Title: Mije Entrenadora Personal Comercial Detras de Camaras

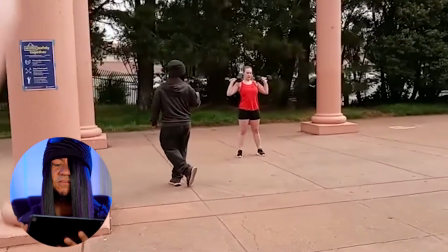880s
las dumbbells que serían las pesitas esas,
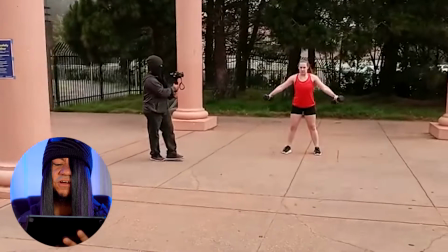884s
no sé como se llama en español entonces ahí lo que usé fue un gimbal de Zion
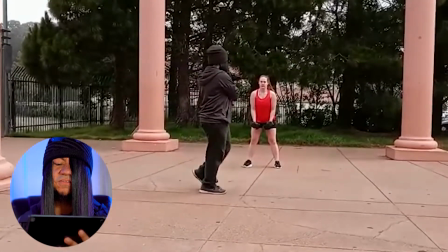889s
y con este hicimos la toma bastante estable una rotación así como de media luna
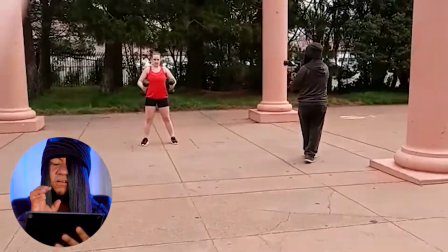896s
en frente de ella y otra una toma fija en frente de ella también para poder hacer una mezcla y quedar así muy bien, siempre también enfocando mucho en su mirada, en su concentración dándole como a entender a la persona que va a ver el video o futuros clientes de ella de que puede echarle muchas ganas y todo va a salir bien y hay que tener esa energía y esa concentración de que lo que vas a hacer te va a salir excelente. La ropa de la persona, las personas que vas a grabar es muy importante que le pongan mucha atención porque por ejemplo si vas a grabar en un ambiente o un lugar donde todo el fondo se mira de color verde no le vas a poner a la persona que lleve color verde también, ¿verdad? Tiene que ser unos colores que den un contraste hacia lo que está de fondo en la locación que estás grabando En este caso, ¿verdad? Entonces se vio, por ejemplo, ella que tenía una o su blusa de color naranja, entonces eso hace bastante contraste con los colores que estaban de fondo. También es importante si la escena lo requiere o lo que estás grabando lo requiere, que lleve unos dos o tres cambios de ropa para que se vaya diferenciando y se mire un poco más dinámico el proyecto.
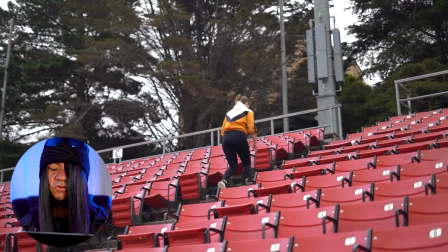975s
En la siguiente escena fue prácticamente como un montaje, hay una parte donde ella va subiendo las escaleras,
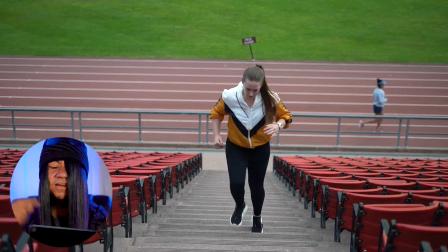982s
entonces lo que hice es que tenía que, cada vez que ella subía, yo tenía que cambiarme de lugar,
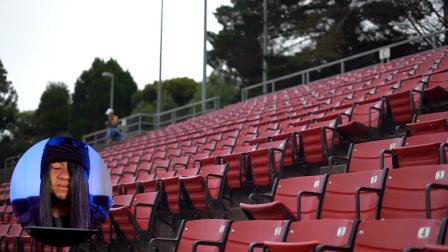989s
entonces se hizo, varias veces tuvo que subir ella para que yo pudiera, pues, seguirla con la cámara,
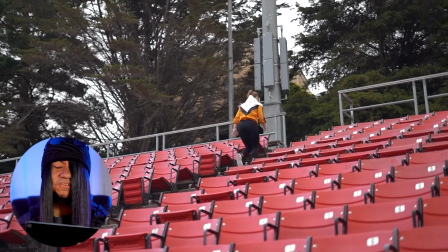996s
entonces, este, sí, o sea, imagínense subir todas esas escaleras corriendo y varias veces, yo pienso que subió como unas cinco veces,
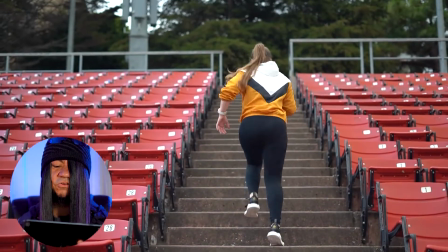1004s
Pero bueno, la siguiente escena ya fue más que todo un montaje como para
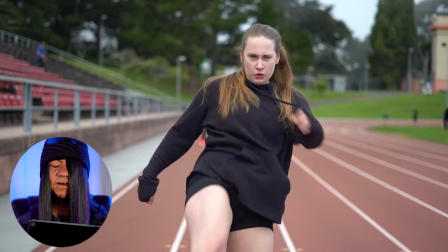1009s
inspirar a la gente que vea el video a todas las cosas que puede hacer si se lo propone.
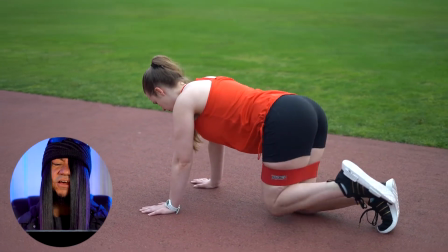1015s
Entonces, sí, había que en este caso como entrenadora personal pues había que enfocarlo en diferentes
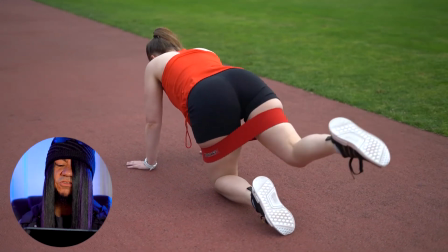1022s
ejercicios que ya podía hacer para que las personas se motiven si quieren un poco de más de glúteos,
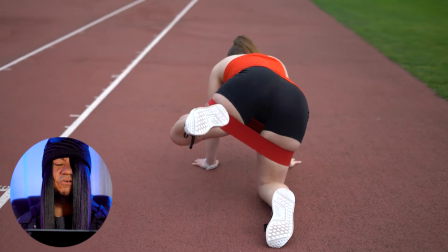1027s
¿verdad? Entonces tenía que ver en el video qué tipo de ejercicio puede hacer para inspirarse,
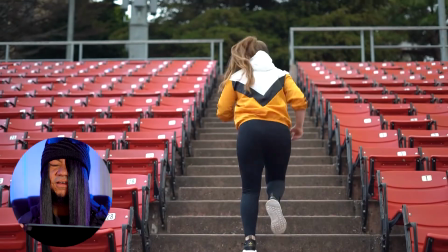1033s
que ella puede ayudarlo a la persona que llegue a su meta.
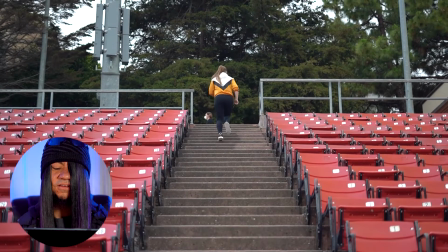1038s
Entonces estuvo muy interesante grabar lo que fue este comercial.
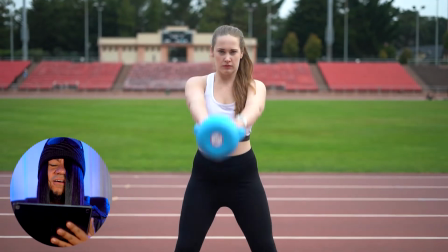1044s
En esta otra escena,
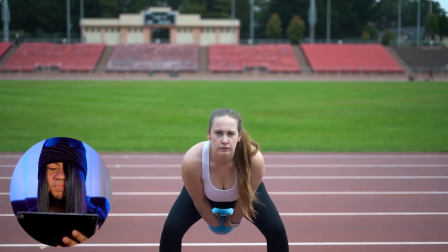1046s
pues ella está haciendo ejercicios con esa como bolita pesa, ¿verdad? porque ahí tenés un nombre en español pero no me lo sé,
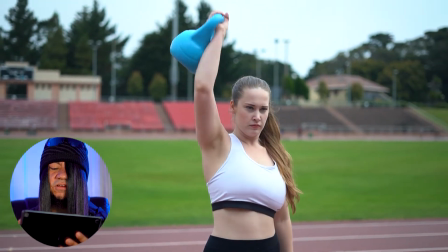1055s
pero sí hizo diferentes ejercicios con eso para que yo después pudiera
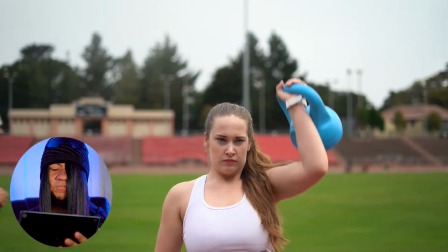1062s
escoger qué parte quedaba mejor para meterla en lo que fue el proyecto,
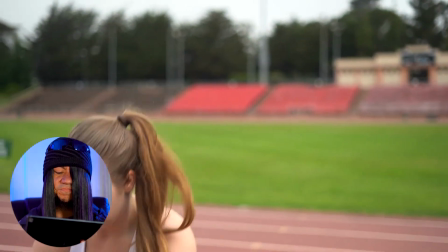1068s
el comercial. Hubo otra escena que me gustó mucho,
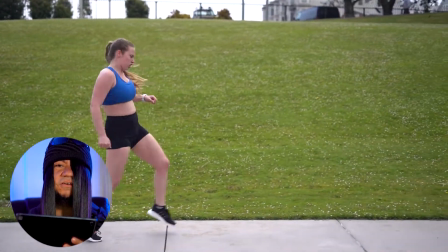1071s
de que como ella también es entrenadora de kickboxing, Entonces se sabe kickboxing. Hizo un poco de lo que fue kickboxing caminando y avanzando, practicando eso.
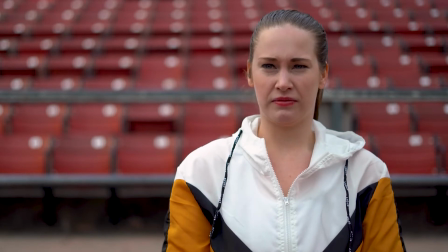1086s
Eso se me hizo súper interesante.
¿Qué haces? Soy un entrenador personal de base de San Francisco.
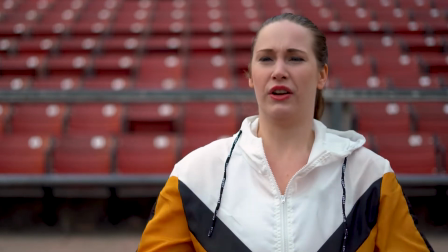1096s No, quiero que hagas todo lo que haces. ¿De todo lo que haces? Ok. Entonces, vamos a volver.
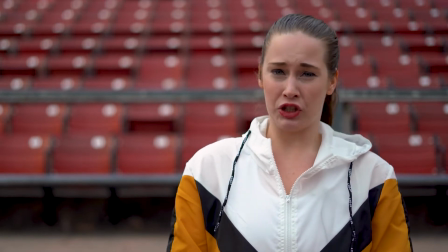1102s ¿Quién eres? Mi nombre es Michelle Von Mertes-Esterich. Sorry, I want to go by Miji.
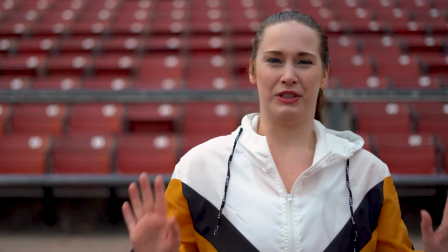1107s Okay. Restart.
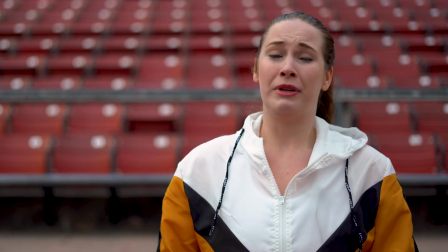1112s Mi nombre es Miji Von Mertes-Esterich y soy una Academia Nacional de Medicina de Esportes, entrenador personal, entrenador de nutrición y especialista de peso.
Me gustó trabajar en este proyecto. Estuvo súper divertido.